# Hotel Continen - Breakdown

He also goes through some other techniques that I try, like offsetting the textures in the compositor, something that I again feels didn't really fit the piece because again, when you're working on very small details, I feel like the offsetting thing just kind of confuses the silhouette.
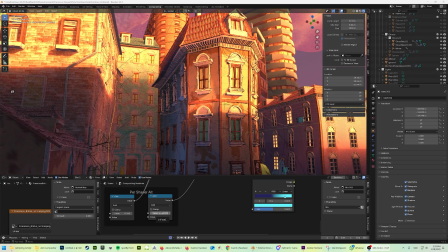In the end, I went really simple and just added the Kuwahara effect in real time in the real time compositor. That was definitely like an moment. I've been working so hard to find different kind of roots, and in the end, it was just like one node in the compositor.
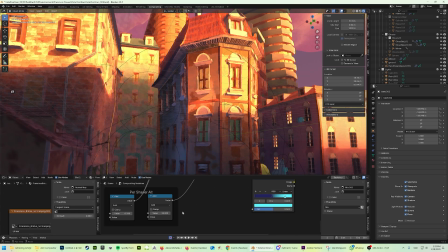But it's also not really about what is the most complex solution. It's about if I'm closer to my goal. And, I've never worked with Blender Compositor until now, so it's not too bad.
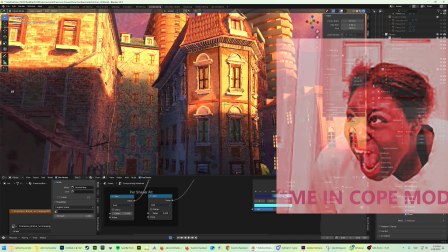I'm still learning something. And at this point, I'm pretty happy. It's giving some kind of oil painting kind of effect.
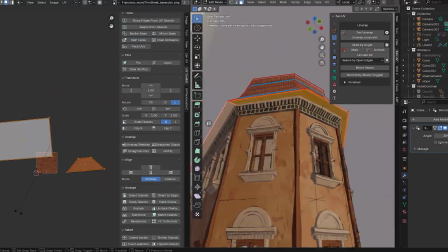So at this point, I'm setting up all my other basic textures and trim sheets I'll be needing, just creating most of my assets.
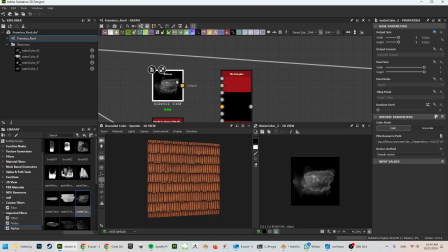I'm also doing some unique models with unique textures that I couldn't really get into my trim sheets, and I'm using geometry nodes just to place them.
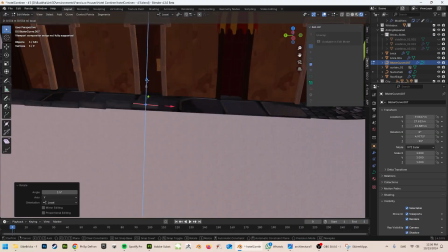You might be noticing that everything is very straight at this point, while in the reference photos there is more wonkiness.
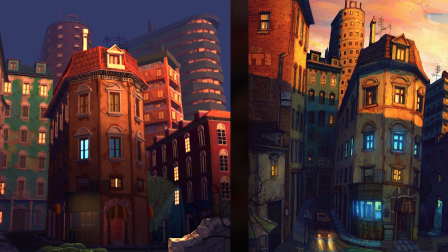This is something a lot of people commented on during my process, but it was very intentional.
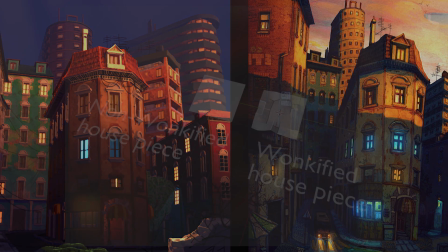My thought process is that I thought if I wonkify my modular pieces, the wonkiness only lives in that piece.
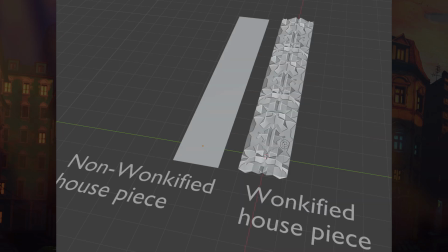And then, like if I start stacking them up or creating some kind of array, it becomes very obvious that it's the same wonky piece being repeated, which doesn't really feel organic. The other option I would have would be to do the same thing I did with Urban Anna's piece
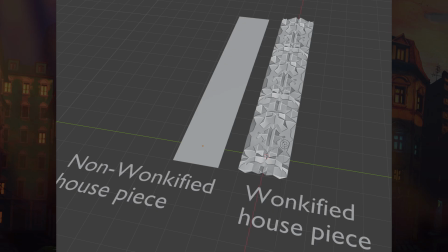with some bricks along the road where you put an array modifier and then a displacement modifier after that.
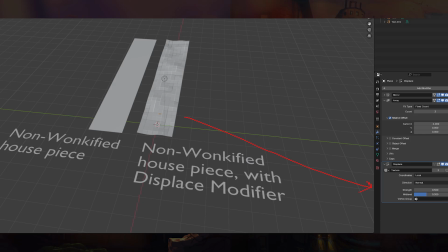And then you get some kind of like wonkiness that works on many small objects. But the issue here is that I'm looking for a very specific silhouette.
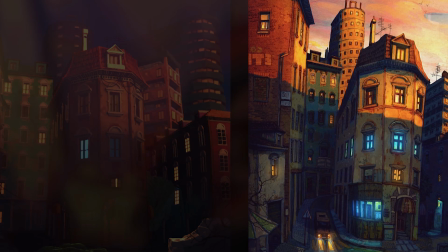I'm looking for it to like flare out in the bottom or the top, or it will almost sometimes twists in a specific way. And I figured that the best way to achieve this would be to use a lattice.
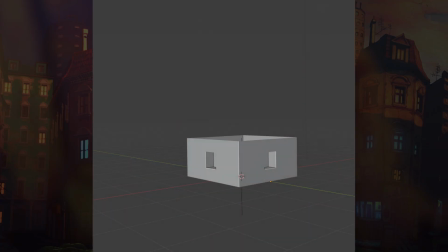So my thought was just be that I would just model everything as if it would be an actual building,
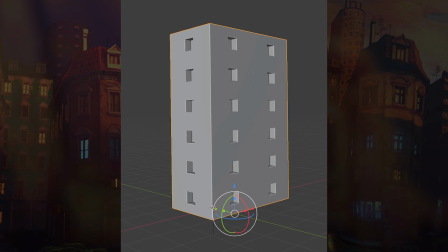combine it, and then apply a lattice.
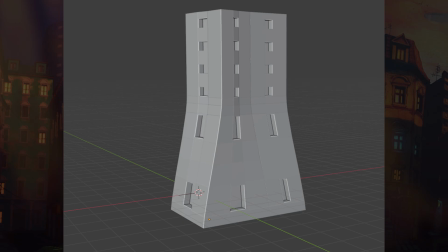I am aware that this is a destructive workflow, so it did happen a couple of times where I wanted to make
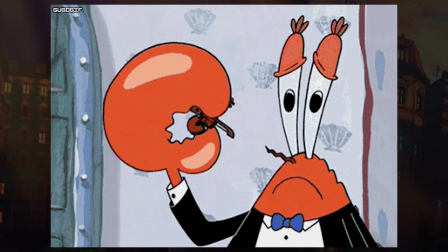adjustments after I've already like applied the lattice and everything. So I had to like go back and redo the process.
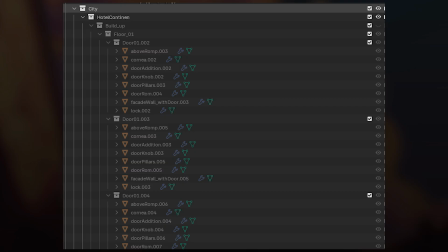And listen, like I hope one day we will be able to have modifiers on collections. That would be the modular dream. But until then, this was the best solution that I could think of.
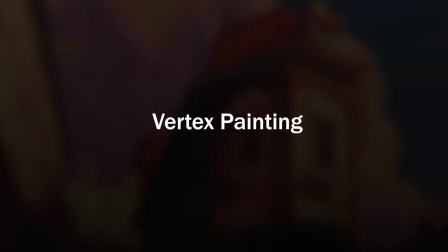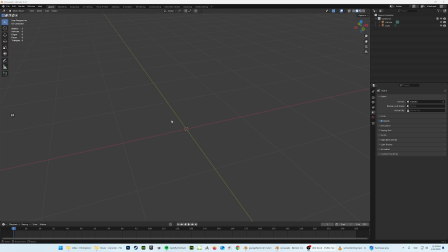So let's get to the vertex painting. This part will be a bit different from other parts of the video. Instead of me trying to edit a summary of what I'm doing, I'm just going to do this live. So if you feel like this is going to be taking too long, you can skip this part.
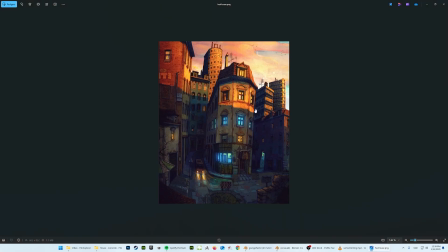I'm looking at the reference image again, and I'm looking at the grunge.